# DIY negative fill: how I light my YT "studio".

So it's like 99% of the styrofoam is black, so it is not a big deal. There are some white spots because those spots does not reflect that much light, or they even don't reflect it at all, because there are this really small inside the hole which is white, so doesn't matter. But the neck itself is kind of nice because it's modular, so it could be adjusted to the side of the wall and the way I want to use it, and then if I don't want to use it, I have to pack it down because I'm using the desk for something else. Then actually I can just fold it and put it under the desk, or put it somewhere flat. So it is kind of flexible solution and very cheap, because the whole can of paint was like $10 and I used 2/3 of it, so it is less than $10 because the styrofoam was for free as a package for something else. So really good deal.
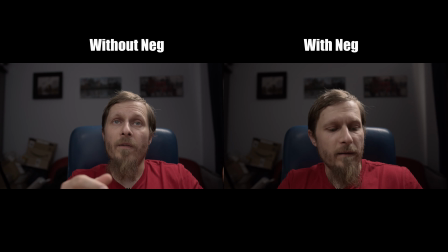So I'd say it's much better than the original one. I got a hair light here, key light here.
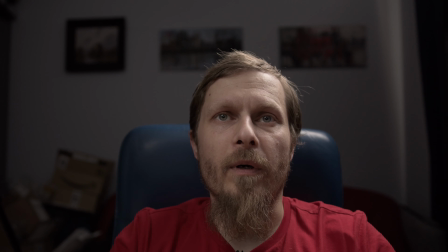Maybe the weird thing is that hair light is probably a bit stronger, since this thing is the bounced light from the hair light,
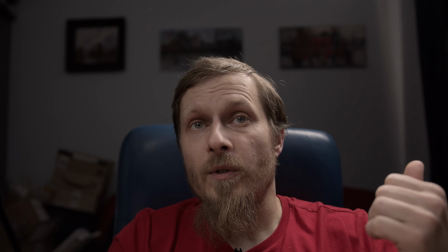although the setup just uses one cheap video light.
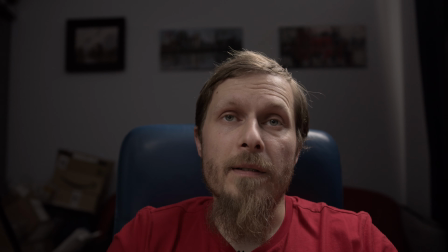It's Godox SL60, so that's the pro of this setup, that is kind of cheap.
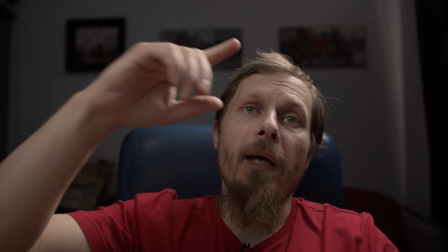There is a way to put this light as a main light on top of my head or
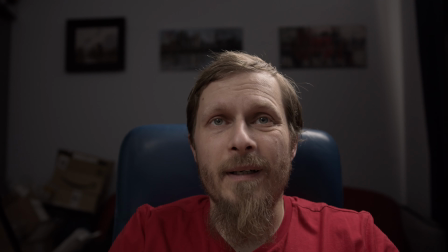on the side of my face, but it's look a bit cheaper, I say.
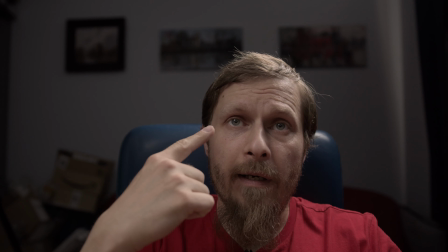And now when there is a reflector, I got this catch light in my eye.
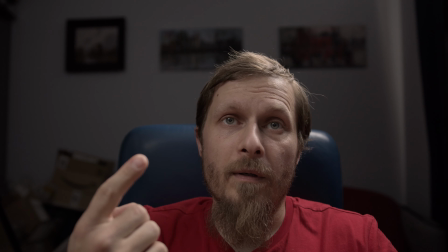Some people like, some people don't. Although that confirms that this light is lighting my face because there is a catch light.
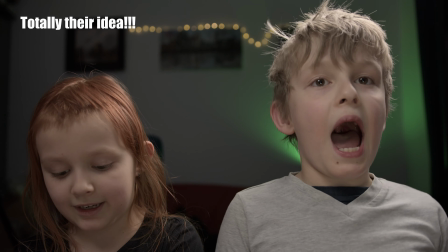Please subscribe to the channel and hit the like button.
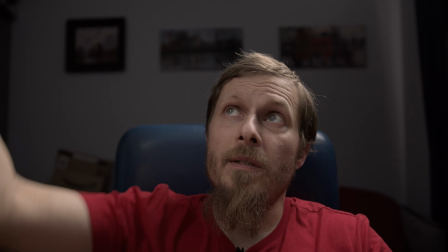So now I'd say it's much better. Although since it is lighting from the top, I got some shadows here and here.
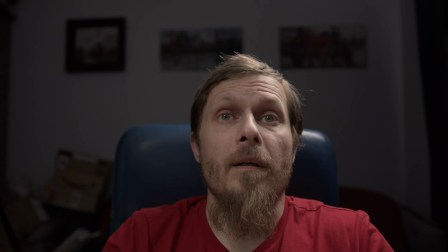And also since I got kind of pronounced eyebrows, and my eyes are kind of deep in my face, so there is this shadow created by the eyebrows.
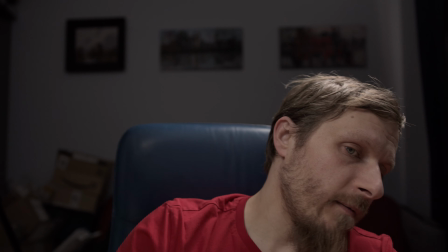So to get rid of this shadow, probably I have to light my face from below.
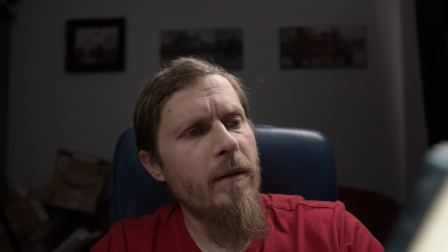So I can do it with Falcon Eyes, the small light. The Falcon Eyes at the moment is at 2% of the power.
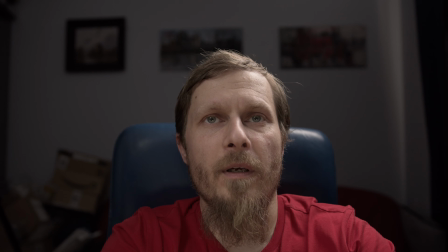So there is another catch light in my eye if you're into catch lights. So that's the difference.
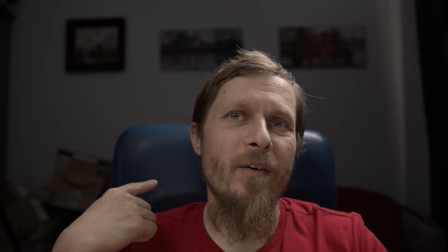Without it and with it, it creates some ugly shadow behind me.
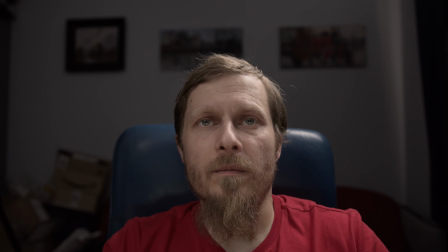So it depends which one I prefer. I don't know really.
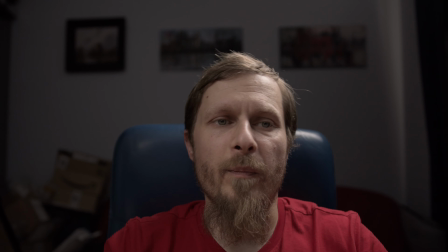I think that face looks better with this light,
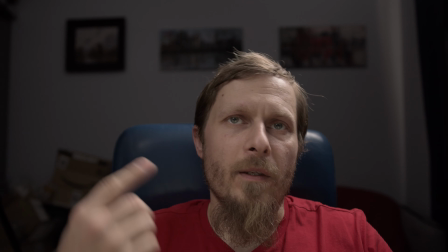although there is this shadow behind, so hard to say.
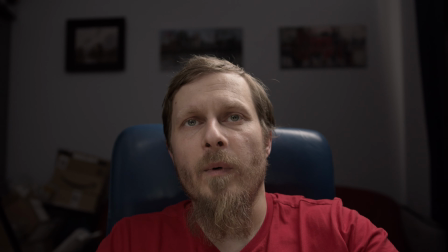And sometimes I don't have time to set up this small one, so it is just a gimmick.
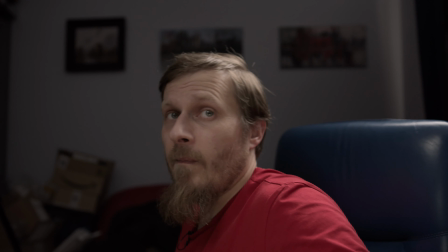But I think it is now a bit better than at the beginning. Even with the reflector and the hair light,
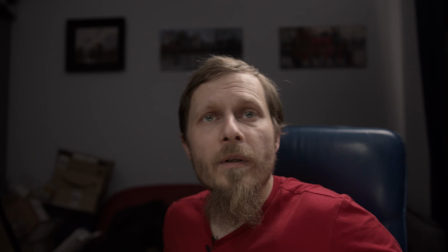the neck is creating better separation of myself from the background when the background is darker.
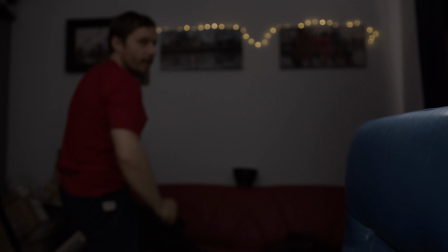And I also got some small accent light.
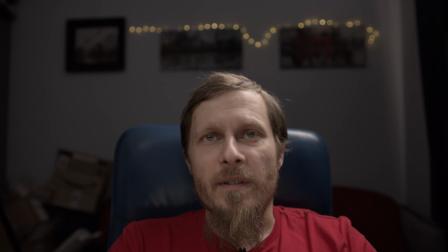It's just the Christmas lights, small diodes. But since it is really out of focus, then you got this effect of the bokeh balls.
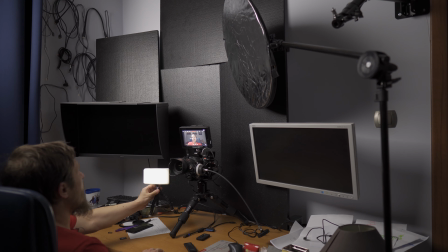So maybe this one would be better like that, so the higher.
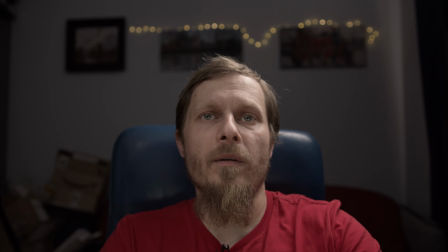Yeah, but probably if this is a bit higher, it looks better, even better.
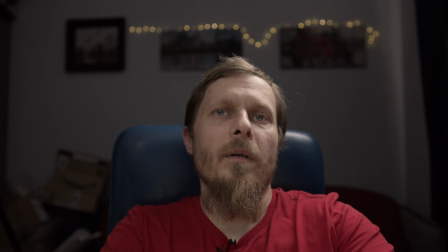So I can either put it on the magic arm on my tripod, or just put it on higher tripod than this one.
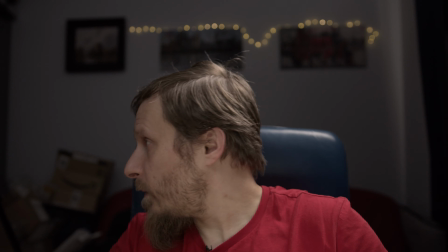And I think I got one somewhere.
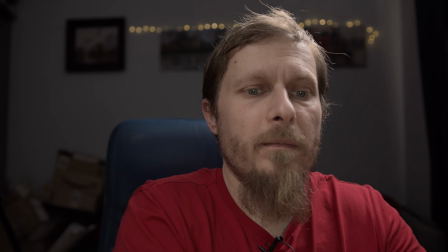So now I got it on the tripod, and I can even set up some angle.
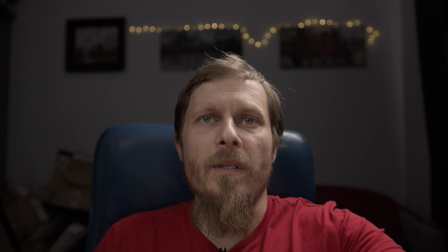Is it better with it? Just 2% of the small LCD panel,
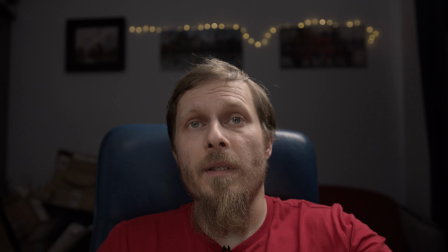but then I get rid of most of the shadows, and since now it is higher, there is no weird shadow here.
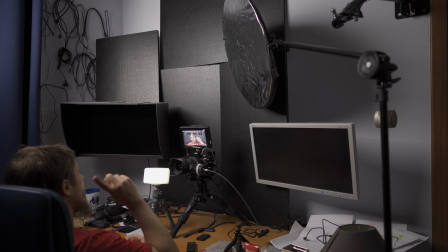It probably would look better if the wall behind me is darker, but what you can do.
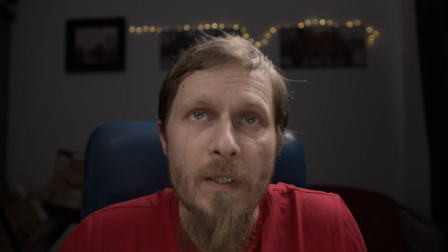I won't paint it, but it is better than at the beginning when the neck is behind the camera.
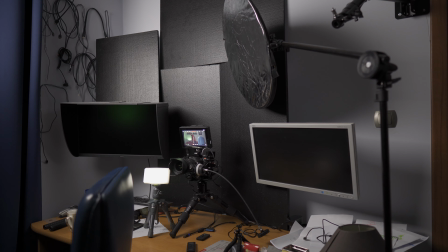And if I want, I can put MC11 there. It could be like that.
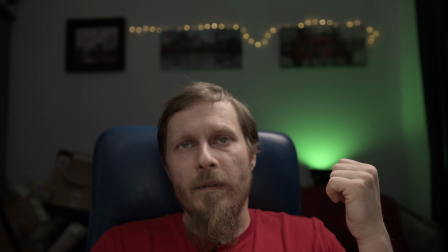It could be shown. It is MC11 at 30% of the power, I think.
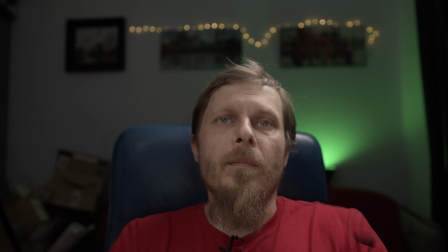Additional accent light, or as they call it, practical.
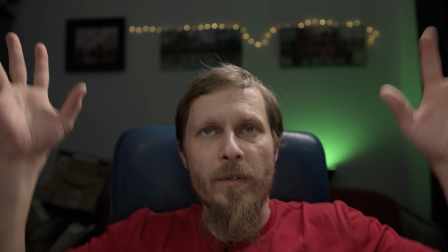I can also put it behind the chair so it's not visible, but there is a glow and the color I want since this is RGB light.
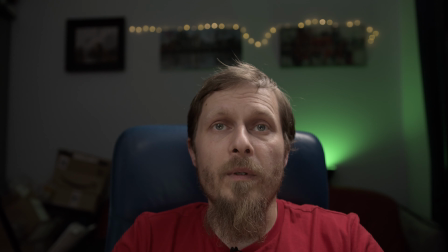I'd say this setup is kinda simple. So there is only one light, which is kind of the hair light.
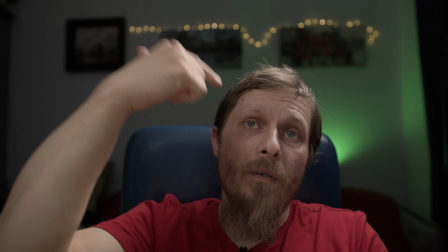Then it is bounced by the reflector onto my face. So the reflector is kinda the key light.
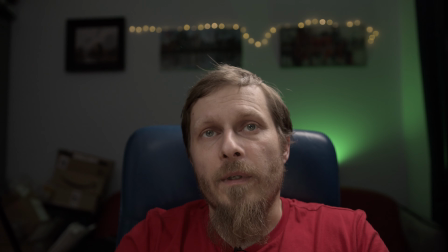Here I got this small one to just get rid of the shadows, but it could be here, it couldn't.
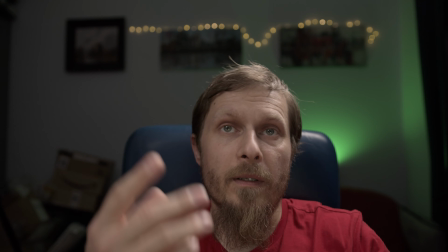Doesn't matter that much, although there are these catch lights in the eyes.
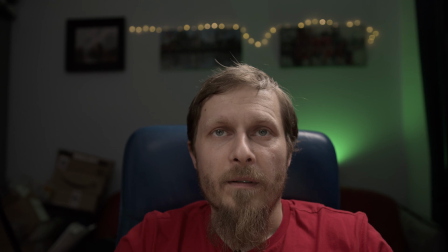So if someone likes catch lights, then yes, it's nice to use such thing.
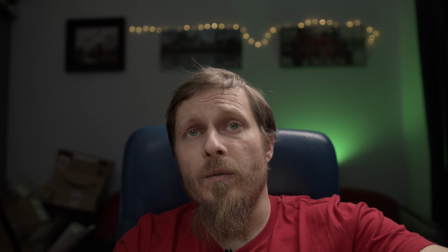I'd say it's a bit better, although if that would be too high, then there would be this horror effect.
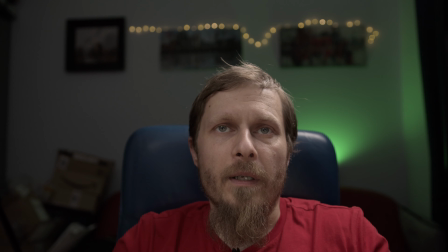If you lit from below, then your face looks unnatural because the face is mostly lit from above, from the sun or from the ceiling, and if it's lit from below, it looks weird.
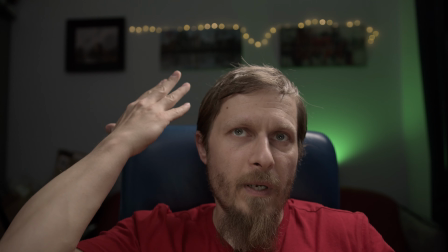So with this green light and all this setup, I think the face is much more separated than the beginning, so it looks better in my opinion.
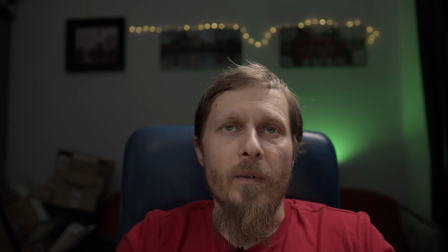But that's just my opinion. If you want to use these ideas, feel free. This is the reason this is on YouTube. So I guess that's my main setup, although probably it would evolve.
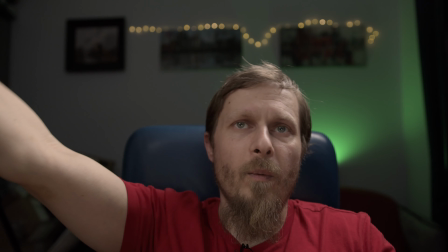But I tried to lit my face from top or from the side, and it was looking worse than this setup.
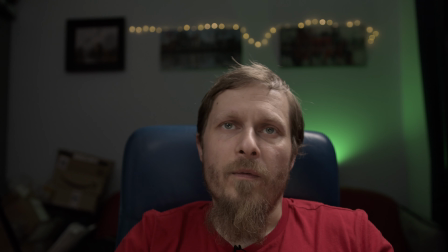So, and from the size of this room perspective, it is good because
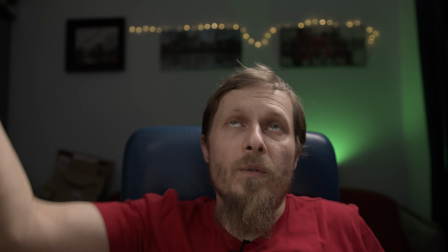the light behind me is just out of the way, and if it was over my head or on the side,
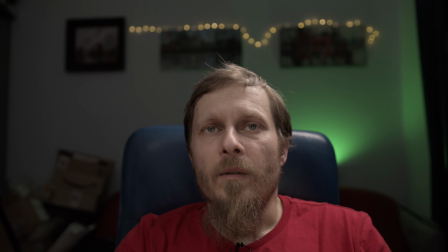it was kind of annoying to maneuver. So with this setup, and
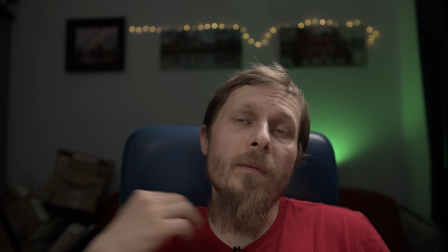maybe the reflector is on the way out, but since it is light,
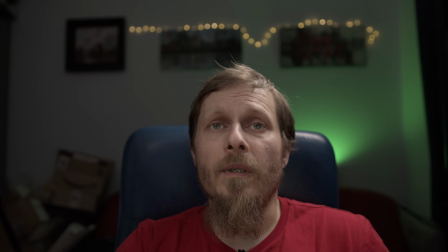the stand is really small, so it is not as bad as the light standing there or hanging there. So kinda nice thing. Cheers, mate.